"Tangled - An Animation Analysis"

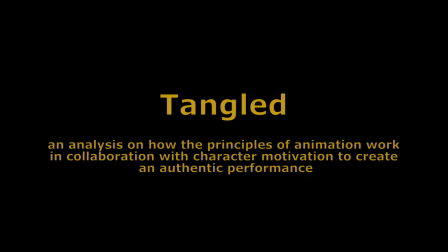(0:03)
The Venn diagram for good acting and good animation is a circle. You can't have one without the other.
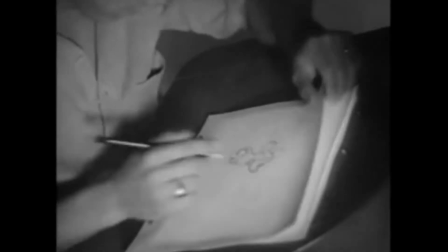(0:11)
To improve the quality of their animation, Disney, or more specifically, Disney animators Ollie Johnston and Frank Thomas,
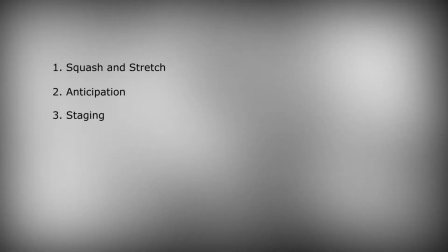(0:19)
famously developed the 12 principles of animation, which are detailed in their book The Illusion of Life,
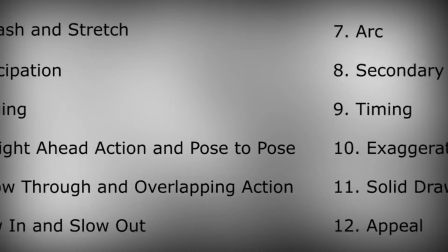(0:25)
and are now the basis of all animation work. But what do these principles look like in action?
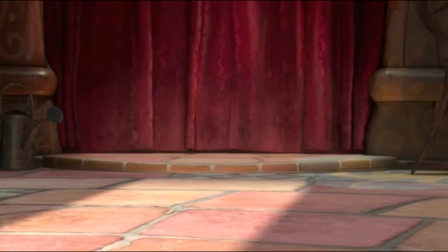(0:32)
Let's talk about the 2010 3D animated film, Tangled.
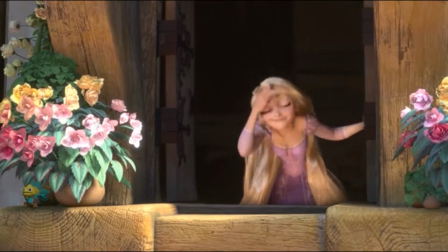(0:38)
Well, to keep things simple, we have our protagonist Rapunzel, who has been locked up in a tower for 18 years by her mother Gothel.
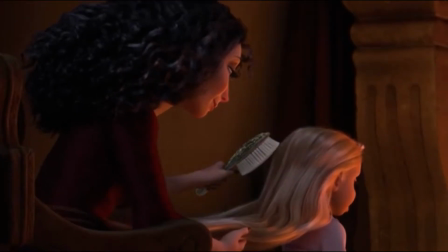(0:47)
Gothel wants her hidden away from the world, but despite that,
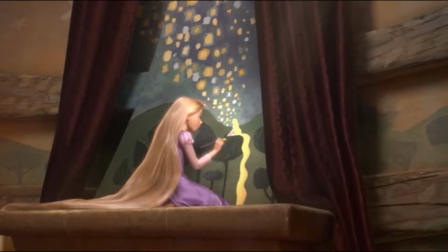(0:50)
Rapunzel desperately wants to see the floating lights that shine every year on her birthday.
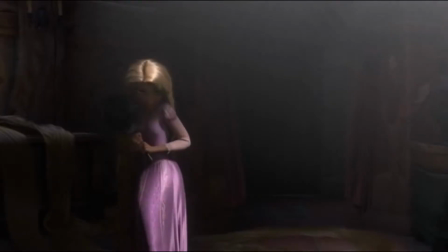(0:56)
Let's dive a little deeper.
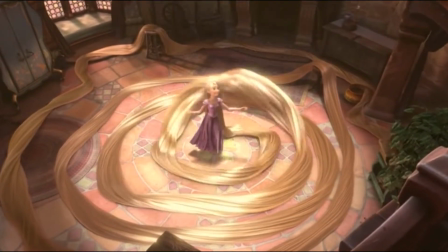(0:58)
Rapunzel, an 18-year-old girl with 70 feet, or just over 21 meters, of magical golden hair.
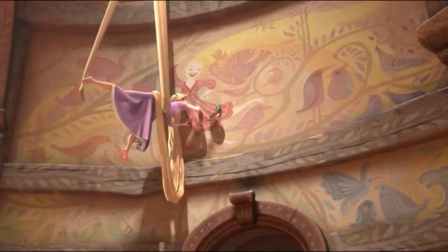(1:06)
She's spirited, determined, creative, but she has a duty to obey her mother's wishes. In fact, when she does manage to break free from the tower to pursue her goal, she has a mini breakdown.
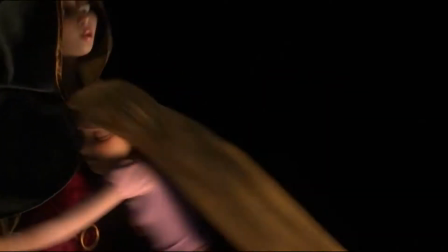(1:19)
Speaking of her mother, what about her? Mother Gothel is the villain of the story, a centuries-old witch who had been previously using a magical flower to keep herself young. But when the queen falls ill before she can give birth to her daughter,
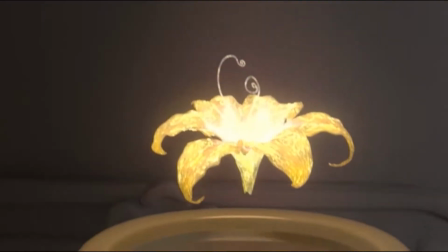(1:35)
that flower is taken away from her, and those magical powers are transferred to the princess's hair.
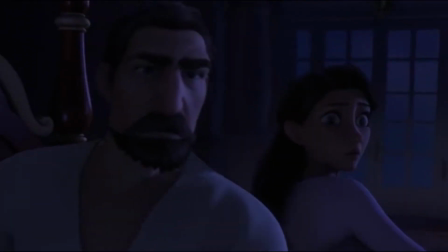(1:41)
When the princess is a baby, she steals her away so that she may continue to stay youthful.
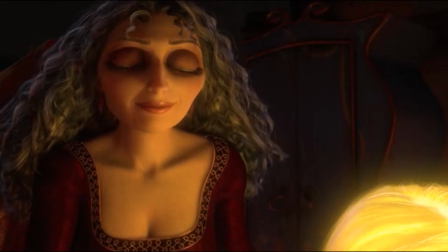(1:47)
Despite the fact that she cares about Rapunzel, all she really wants is the power that her hair can give her.
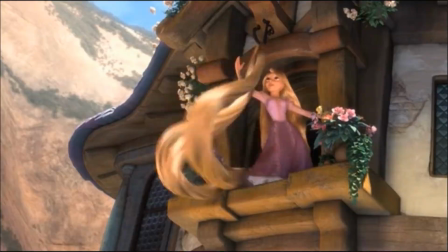(1:54)
If we work through this scene, we can clearly see the dynamic that is between Rapunzel and Mother Gothel.
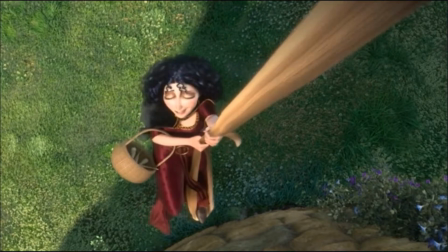(2:00)
For a little context, a few scenes ago, Rapunzel had previously asked her mother to see the lights.
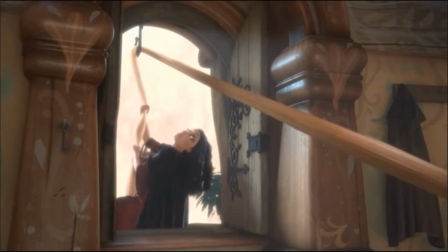(2:06)
However, she was quickly shut down with a song and a side dish of manipulation.
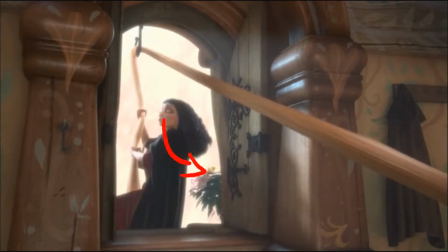(2:12)
I love Gothel's entrance here. It's so fluid. We've got some really nice arcs with her head and body. The flick of her hands and fingers give us some nice secondary action to complement the main movement of her body.
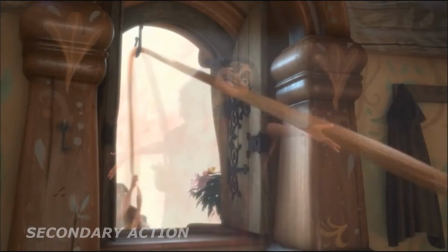(2:26)
Everything is exaggerated as well.
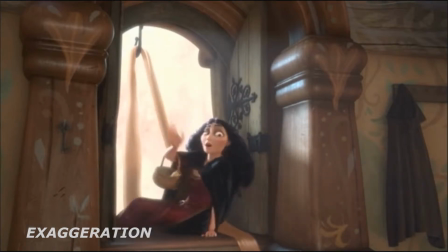(2:29)
People don't usually move with this much flair, but when she's happy, Gothel is a really dramatic character.
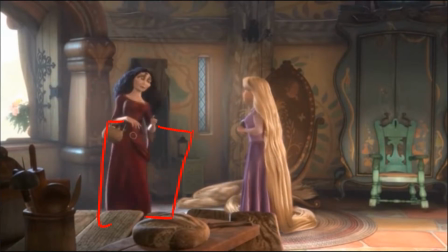(2:35)
And even here, where she swings her hips to walk over to the counter, she's dancing.
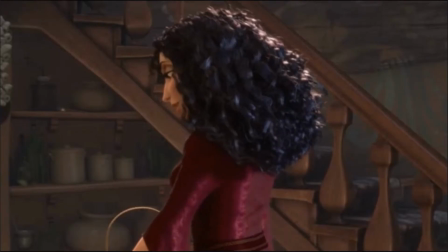(2:44)
The animation of the clothes is really well done. There's an animation principle called follow-through and overlap.
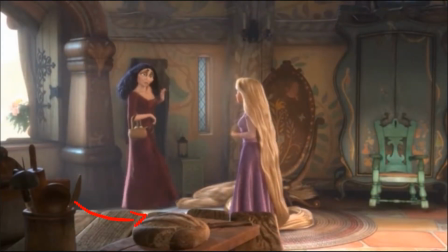(2:51)
It's most evident in cloth and hair physics, as seen here and here if we quickly rewind, but it also works with limbs.
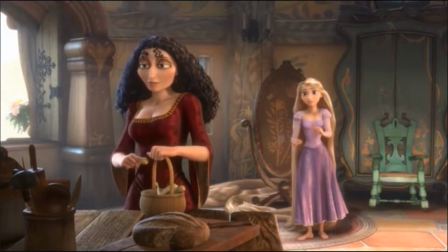(2:59)
Look at Rapunzel's hands here. Her body moves first, then her hands follow.
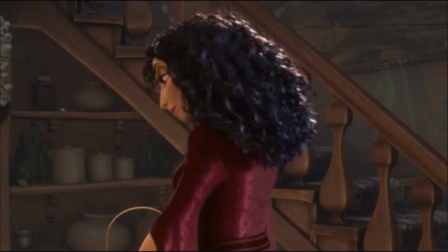(3:04)
We can even combine this with another animation principle, slow in and slow out.
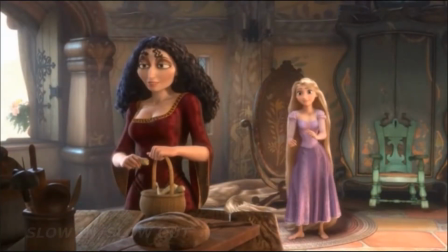(3:10)
Her hands don't just suddenly stop moving. Even when you think there's no movement, look closer.
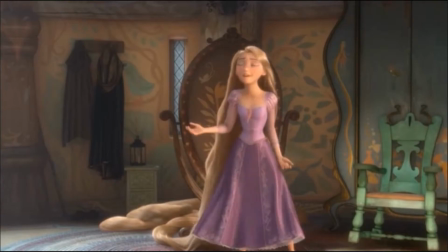(3:16)
It's just the slow in, slow out. It's so incredibly subtle, but it really livens an animation performance because that's what happens in real life. Humans don't move stiffly like robots.
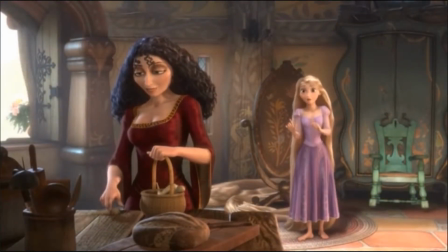(3:28)
Humans are dynamic, our movements are fluid, and this subtlety is what makes Tangled amazing.
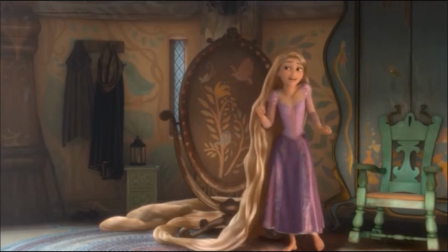(3:37)
One of the most famous animation principles is the squash and stretch. Look at Gothel's face here.
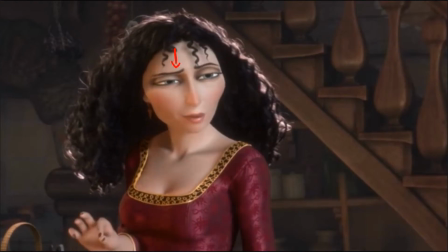(3:43)
Look at her eyes, her brows. See how they squash down, then stretch up?
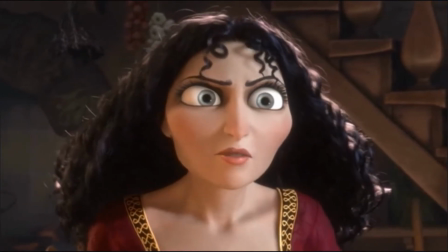(3:49)
There's even a little bit of follow-through with the eyebrows. She's right up in the camera.
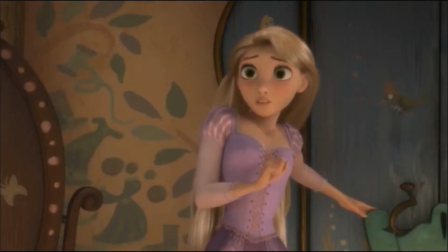(3:55)
We're seeing how intimidating she is to Rapunzel. Again, so subtle, but it brings so much.
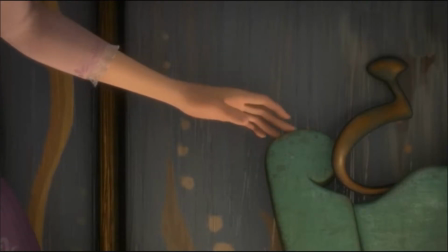(4:02)
Right there. Another animation principle, timing.
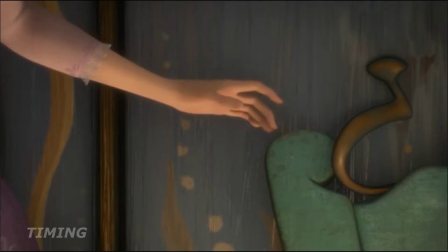(4:05)
We don't need to see Rapunzel's face, but we can see her caution, almost the regret, the submission as a result of making her mother angry.
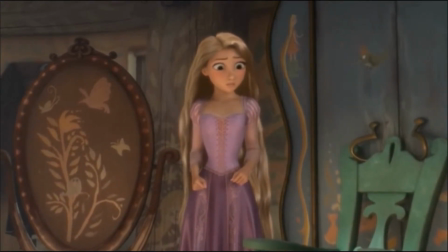(4:14)
Rapunzel goes quiet, she makes her body smaller, she relents. There's also a very nice arc when she steps forward to the chair.
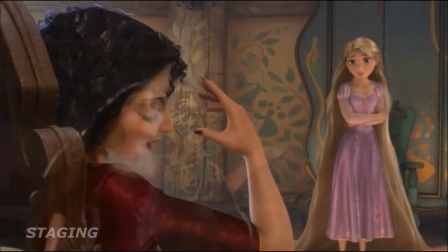(4:24)
Even the staging in this scene reinforces their differences.
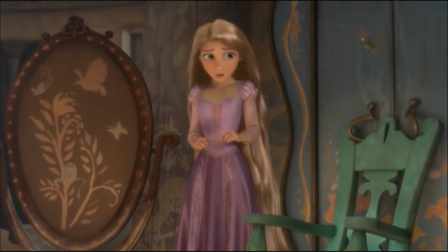(4:27)
The lighting on Rapunzel's side feels warmer, more yellow, as opposed to Gothel's side, which is more white.
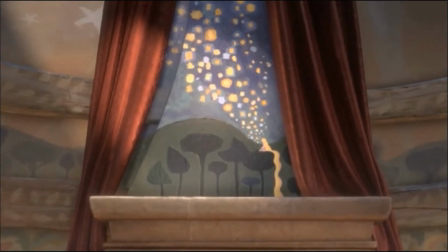(4:34)
The image of the floating lights literally stands between them.
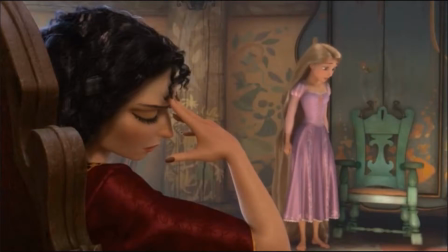(4:40)
Now, in animation, 2D or 3D, it doesn't matter.
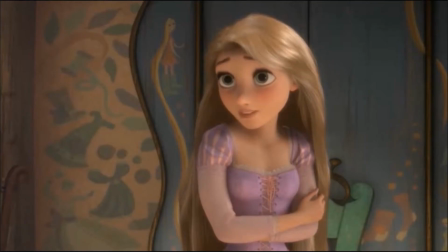(4:44)
There are two different workflows, pose-to-pose animation and straight-ahead animation.
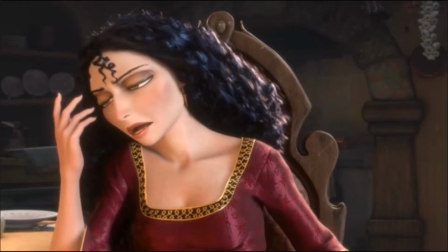(4:50)
Both of these characters in this particular moment on screen have most likely been animated using the straight-ahead workflow.
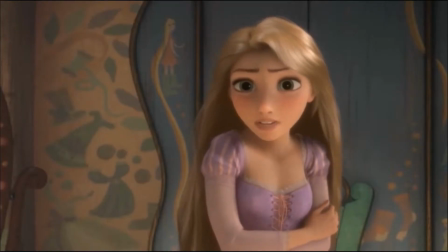(4:56)
There aren't any of the strong poses that usually come with pose-to-pose animation.
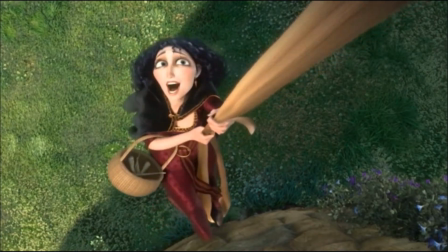(5:00)
If we quickly rewind back to Gothel's entrance, this was definitely done using the pose-to-pose workflow.
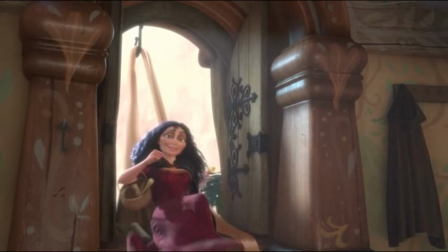(5:08)
These poses here, here, here, and here are very exact.
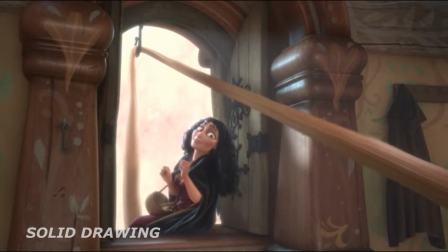(5:15)
They'd have to be, and are good examples of solid drawing. There's a lot of dynamic movement here, and it would be so easy to lose track of all that if you tried to animate this on the fly.
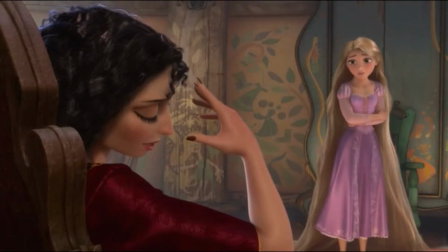(5:28)
There's one last animation principle we haven't covered yet: appeal.
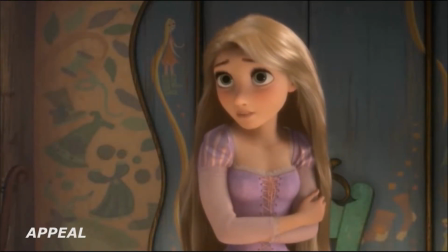(5:32)
Now, this animation principle is based on the charisma of the performance.
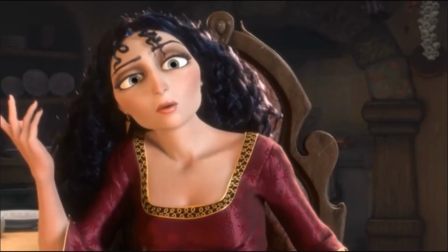(5:37)
Not only does this pertain to the character design, all the other animation principles must be present for appeal to be present.
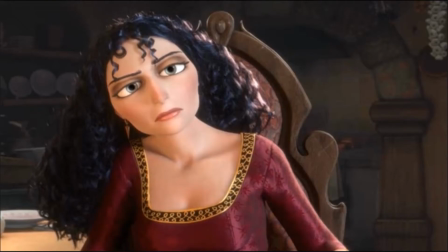(5:45)
In this minute-long scene, we've covered nearly every animation principle. But is appeal there?
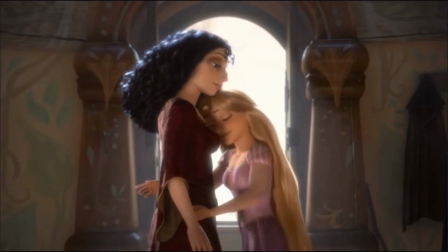(5:52)
I'd say so, but this is also one of my favorite Disney movies, so I might be a little bit biased. So, let's look at the facts.
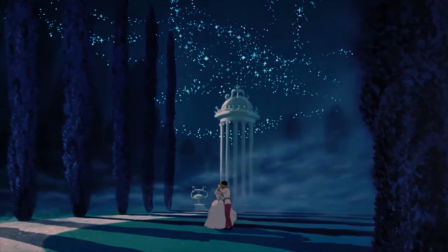(6:01)
Tangled's art direction was inspired by Pinocchio, Cinderella, and also Jean-Honoré Fragonard's Rococo art style.
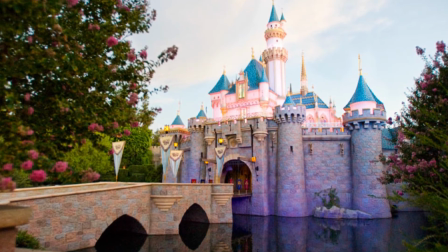(6:09)
The set was inspired by Fantasyland at Disney World in Orlando,
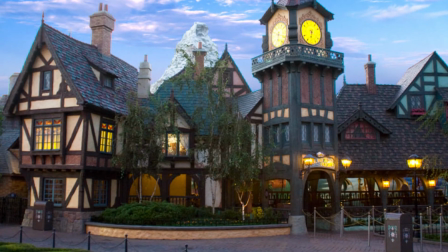(6:13)
Florida, because the directors liked how romanticized all the objects and buildings looked.
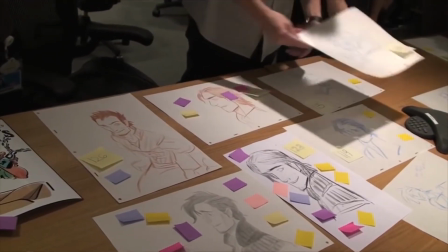(6:18)
So much work has been put into this movie, and that's resulted in a
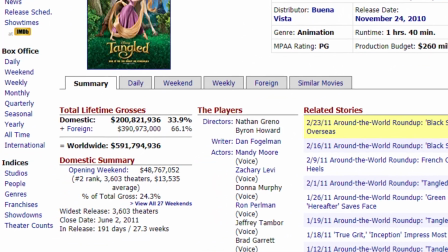(6:23)
$591.8 billion at the box office worldwide and an 89% rating on Rotten Tomatoes.
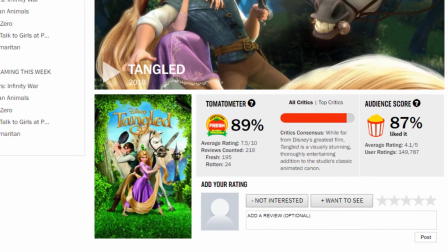(6:29)
So yes, it's not just me that says Tangled has appeal.